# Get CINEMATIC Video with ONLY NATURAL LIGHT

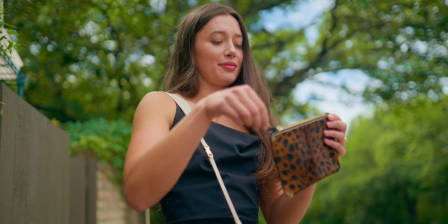It also helps if you can't shoot at golden hour or blue hour, because it basically turns the entire sky into a giant softbox.
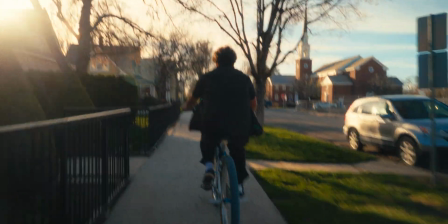And then with sunny weather, you can use it to accentuate color. It really allows for a lot of energy and contrast because the lighting is so direct. I feel like I used to put a little bit too much value on the weather and how it would dictate the feelings of my shots, but if you focus on exposure and color grading, you can usually make cloudy shots not feel sad or lonely. But there is definitely one big benefit with sunny skies. This leads me into tip number 4, which is flares. Most of the time you are shooting with natural light, you will realize that it really isn't anything crazy.
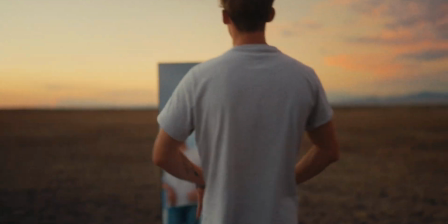Sometimes you will have beautiful sunsets that make the image look really good, but usually it is just a very subtle, natural look.
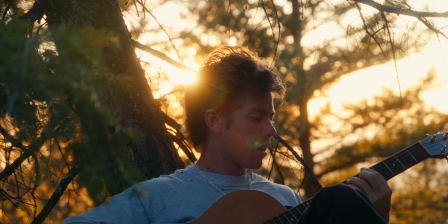This is where flares come in. They can add so much to even just a simple shot.
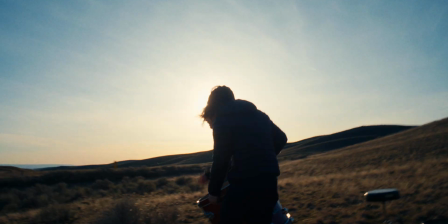And I know that they can be used too much or they can become repetitive, but I am still a huge fan. Like, I would probably put a flare in almost every single shot if I could. So this tip isn't really anything super wild, but just try and get some flares.
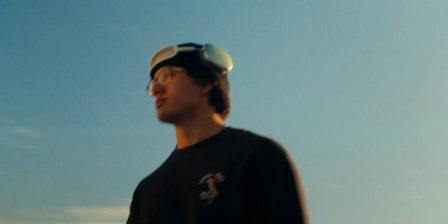Maybe even use some lenses that have more characteristics to just really highlight themselves in the shots. And now we have the final tip, which is authenticity. This is definitely the most important tip I have learned throughout my personal filmmaking career. You are using natural light. It is real and it is light that is in the world every single day. So use that. Use the naturalness and the rawness that comes with shooting with it.
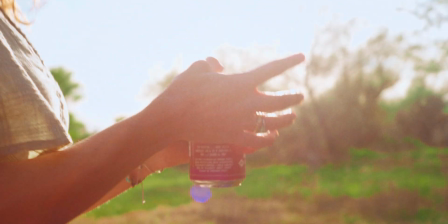I like to use vintage lenses because they aren't as sharp or they aren't as perfect, so it helps add a little bit more character into my film.
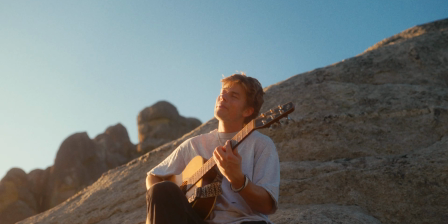And another thing I do is I shoot at higher apertures when I shoot with natural light because it looks more similar to how I actually see the world.
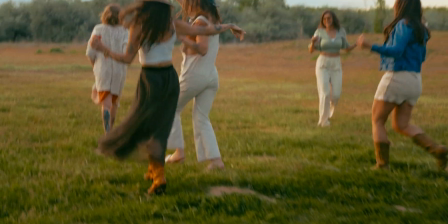I want whoever is watching to feel like they were there and they were with the characters during this sunset or during this scene. And I also tend to shoot more of a documentary style,
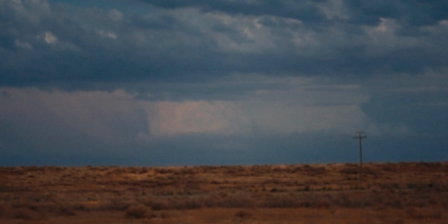and this is more handheld shake and then more natural moving shots because, again, it comes down to authenticity.
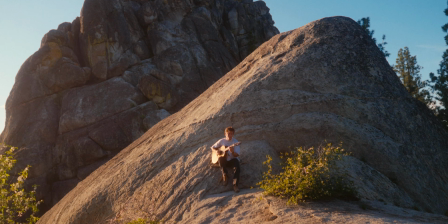You don't have RGB lights or crazy elaborate color scheme that you came up with in pre-production. You have the sun and some bright ass light. So go outside and shoot something with natural light. Thank you all for watching.
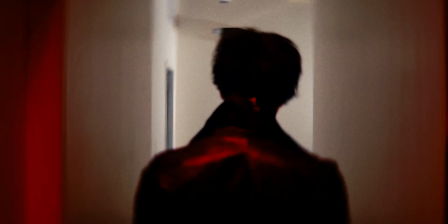Definitely go check out the other half of this video that is focused on using artificial light because I feel like learning both is super valuable and super important. And please like, comment, and subscribe. I really appreciate all of you guys. If you made it this far, thank you so much. I will see you guys next Tuesday at 11 a.m. Bro, I pray that this is in focus.